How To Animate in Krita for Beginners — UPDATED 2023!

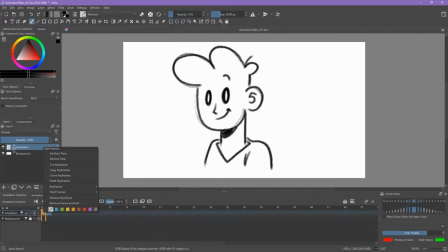And one organization thing that I like to do is I like to color my keyframes. So these are our extremes. You can think of these as the storytelling poses. So usually I like to right click and color those red, and then I can tell what my keyframes are. So I want to do an in-between frame between these two.
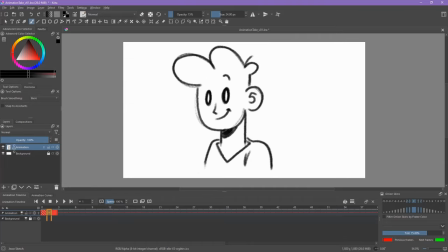So I'm going to click and drag keyframe number 2 over here, and then I'm going to click in the middle between them and create a new blank frame for our in-between. I'm going to turn on our onion skin by clicking this light bulb right here.
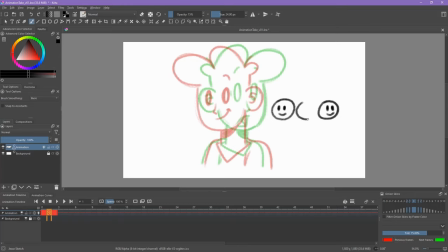One thing to note, when characters are turning their heads, what a lot of beginning animators might do is just do a completely perfect 50% in-between, where their head just goes to the right, just like this. But if you ask a friend to look over to the other side of the room,
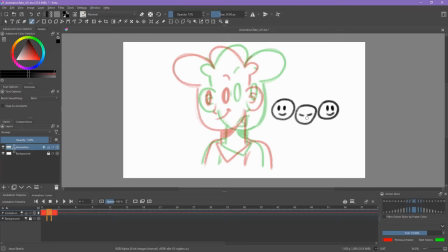typically what you'll see them do is their head will go down a little bit, and they'll close their eyes. And you'll get this arcing motion whenever someone turns their head to look in a different direction. So that's something that I'm going to keep in mind when I'm drawing this breakdown pose between these two.
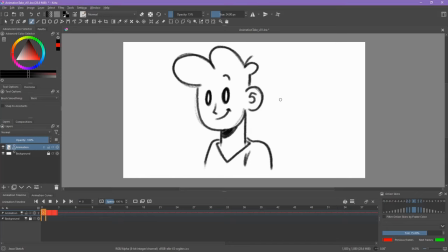All right, so here I've got my breakdown drawing, which is my halfway drawing in between my two extreme key poses. So you can see his face goes down and then pops back up for his surprised expression. So for breakdown drawings, I usually like to color them as blue.
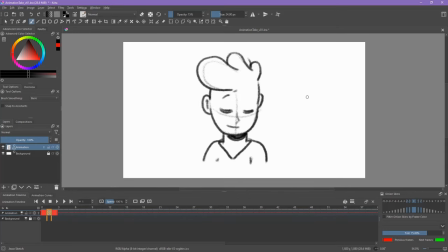Since they're not quite keyframes, they're more like specific in-betweens between my two keyframes. And if I were to indicate this on paper, usually what I do is I circle keyframes, and then for breakdowns, I underline them.
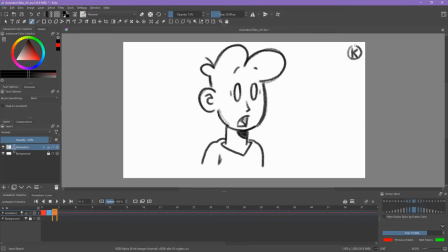So two more key poses that I usually do with every movement is an anticipation and an overshoot. So an anticipation is sort of like moving the opposite direction of the direction you're going to move.
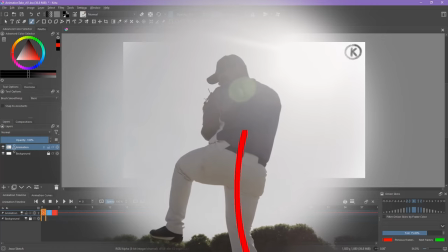So you can think about like a baseball pitcher who leans back to throw the baseball and then swings forward when they throw the baseball.
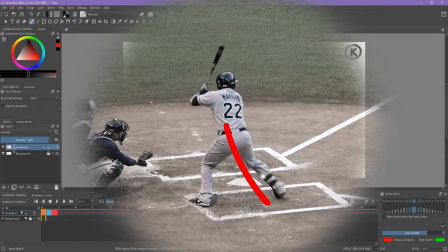Same person who's hitting the baseball with a bat. They twist backwards before swinging forwards with the bat, right?
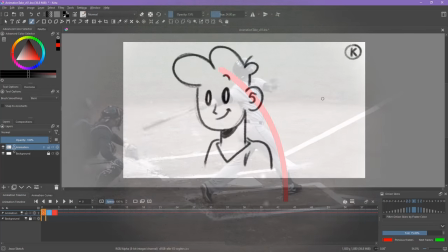So that's what an anticipation is.
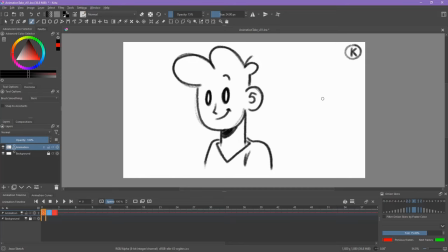So even with a head movement like this one, that's a lot smaller of an action, there should still be a little bit of an anticipation there. So I'm going to control select these two frames and then move them down by one frame, giving us one blank in between.
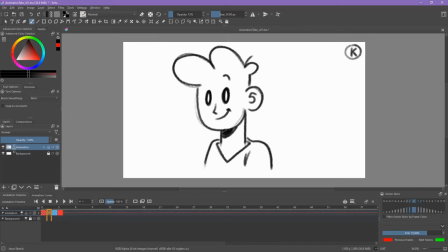So for this drawing, because I want to reuse his head shape, I'm going to select create duplicate drawing. And that's going to create a new frame between this one and this one. So now I can use my lasso tool to delete all the parts that I don't want to use.
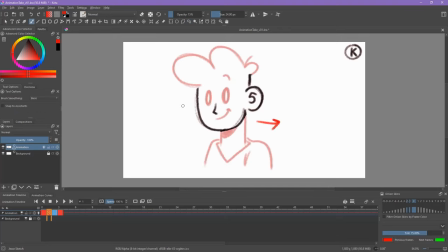So I'm going to turn on my onion skin. And because he ends up moving this direction, we want the anticipation to move a little bit in this direction first. So that's where I'm going to move this head. I'm going to select it, transform it, move it up a little bit, maybe rotate it.
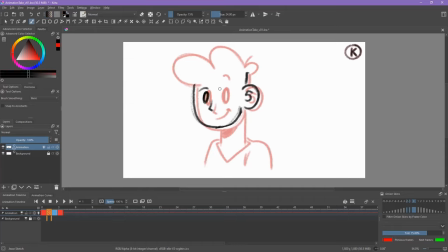And for this anticipation, I'm also going to have him start to notice a sound coming from off screen in this direction. And for the hair, I'm going to have it kind of drag behind and stay relatively in the same spot as it was on our first frame,
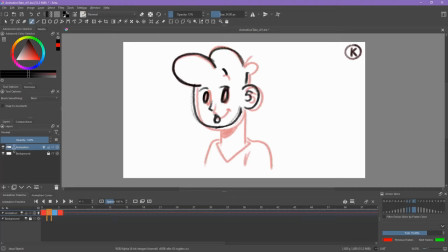since it kind of gets dragged behind. Hair is something I'll often animate as a second pass because it's one of those floppy bits. Any bit that's like floppy, things like boobs or fat on a belly, is something I'd usually animate as a second pass after I get the main pass of the full body animated first.
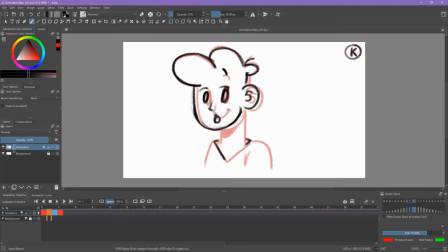But for this example, we're keeping it pretty simple. So his body's going to be moving up just a little bit towards this direction. Same with his neck. All right, so this is our anticipation pose. If we turn off our onion skin and kind of flip back and forth, we can see that things are kind of moving the way they should be.
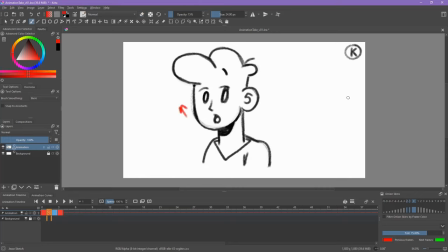It just moves subtly up in this direction, just like we were aiming for. And usually when I'm doing anticipations, I'll indicate it underneath, just like this. Just write the word antic underneath my keyframe. And then same thing for this drawing.
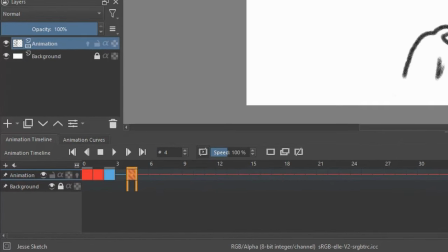We want to have an overshoot. So I'm going to select this keyframe and move it one frame over, and then do a blank keyframe right here.
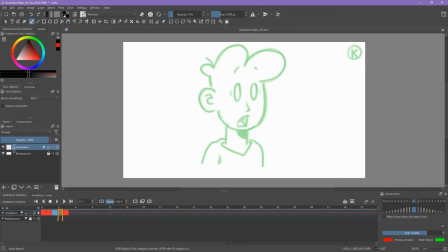Turn on our onion skin, and in the case of this drawing, I only want to see the future drawing,
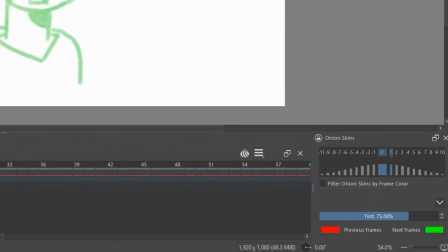so I'm going to modify my onion skins to only show one drawing to the future.
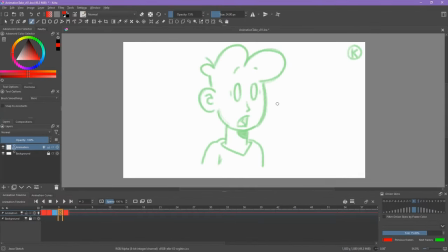And same thing, but the opposite direction, right? So he ends up in this pose, so we want him to go a little bit past his final resting pose for this overshoot. And we can indicate what drawing this is by doing a circle K for keyframe, and then usually I just write the letters overshoot like that.
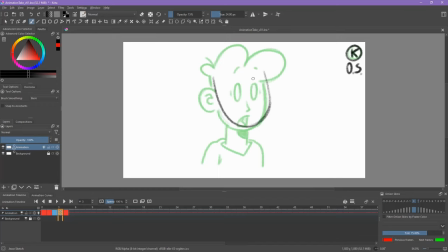So we'll just draw his head going a little bit past like that, but his hair will have drag behind like this. Just flip back and forth, maybe exaggerate the expression a little bit on this frame, and there we have our overshoot drawing.
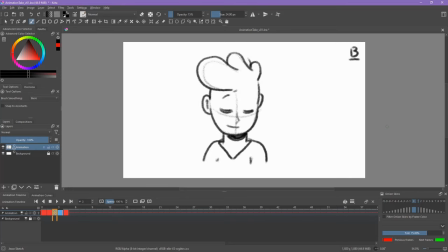So now we have keyframe one, anticipation, breakdown, overshoot, and then settle into final keyframe. Oh, I also want to mark this as red. I kind of consider overshoots as another keyframe.
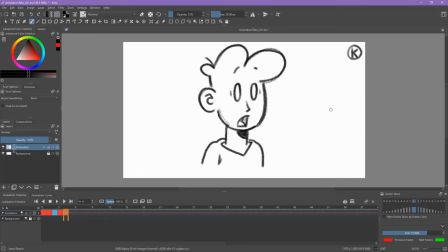So he notices something, turns over, and then changes expression. One last thing that'll really help your animation feel alive is having stuff like hair kind of take a few extra frames to settle in after the body has stopped moving.
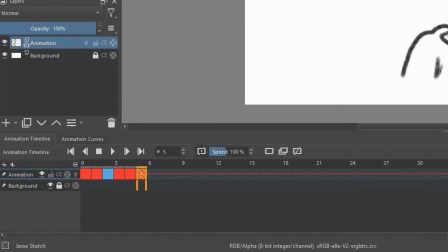So we can do that by going one frame forward, making a duplicate frame, going one frame back, and then erasing his hair.
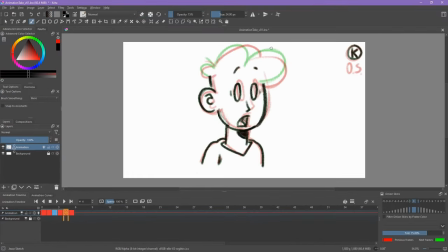Turn on our onion skin for the previous drawing and the next drawing. And just have it be in between your previous drawing and your next drawing, just like this. And we'll do this a couple of times, just so there's a few frames of settle.
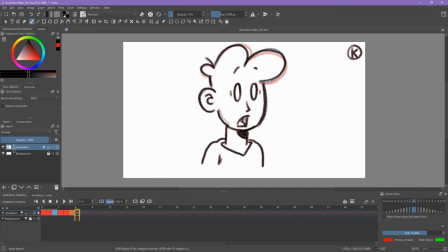So there's one. So let's do that again. I'll drag this last keyframe just over one to give us one more in between. Click here, create a duplicate frame, erase his hair right here. Do another in between these two drawings.
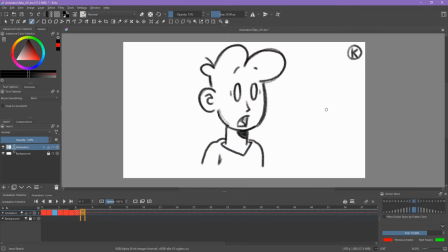turn off our onion skin and just see how this feels. So he turns around, and then his hair settles into place. So if you want your animations to be better, having these things can help a lot. Having anticipation, overshoot, and then having floppy bits settle afterwards.
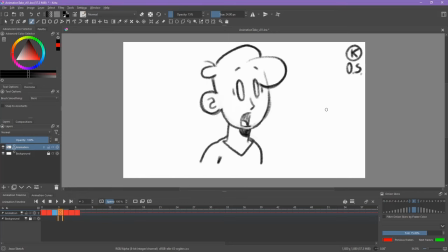If you have those elements, your animation's going to look so much better. So even just a simple head turn with a few extra drawings can really make things feel a lot more alive. Let's continue adding in-betweens. So where I like to add in-betweens is mostly in the anticipation.
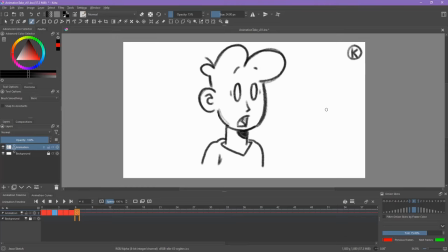The longer you have in anticipation, the faster your movement into your next pose can be. So I'm going to hold down my mouse button and drag a selection across all of these keyframes and then move it down.
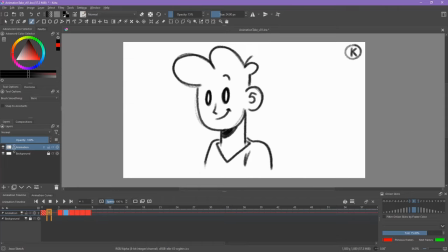Let's do by a couple frames like that. Then I'll add a blank frame here, turn on my onion skin, do a 50% in between here. Then I'll go one frame forward, create blank frame, do another 50% in between.
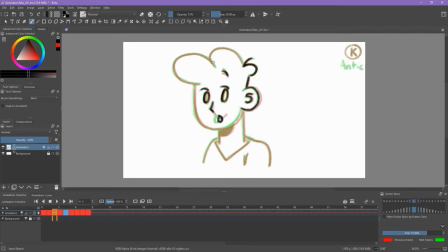So the closer these drawings are to each other, the more subtle and the smoother the animation is going to be. So if you see things popping, adding another in-between can help a lot. Also for these, since they are in-betweens, I want to make sure to remove color on them, just so I don't confuse them as keyframes.
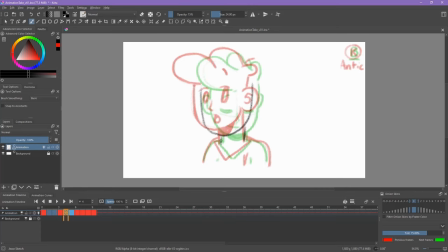And then here I think I'm going to add an in-between from this key to this breakdown pose, just to smooth that out a little bit. Alright, so I think that'll look pretty good. If we frame by frame through it, it looks like this.
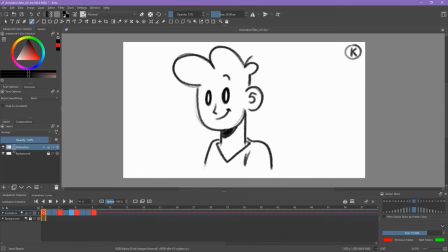Pretty nice. If we want to play our animation, right now it's going to play once and then keep playing until frame 100 or so. So there's a couple things you can do. You can create a selection box around your animation like this and press play, and it'll just play that section.
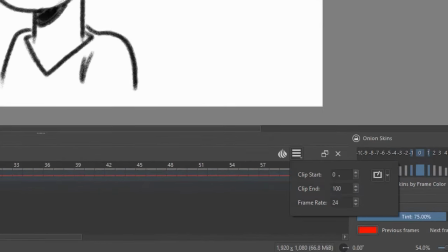Or you can select this hamburger menu right here and select when the animation starts and when the animation ends, and also what frame rate it is at.
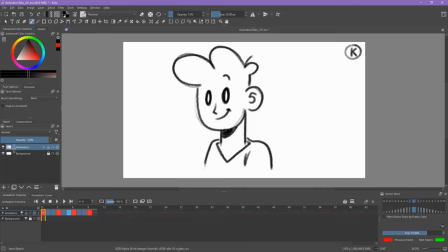So we're going to have the animation end at frame 10, and you can see if I play it, it's pretty fast.
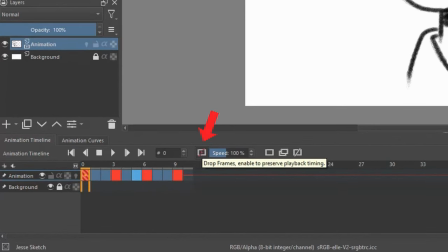Also, we have this option on called drop frames. If that is turned on, it's going to play your animation at speed,
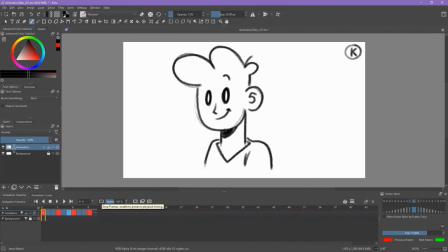but if it can't display all the drawings at the same time, it's going to drop frames. So if you want to see every single frame, even if it's not the correct timing, you can turn that off and it'll play every single drawing. So you can see our animation's playing pretty quick right now.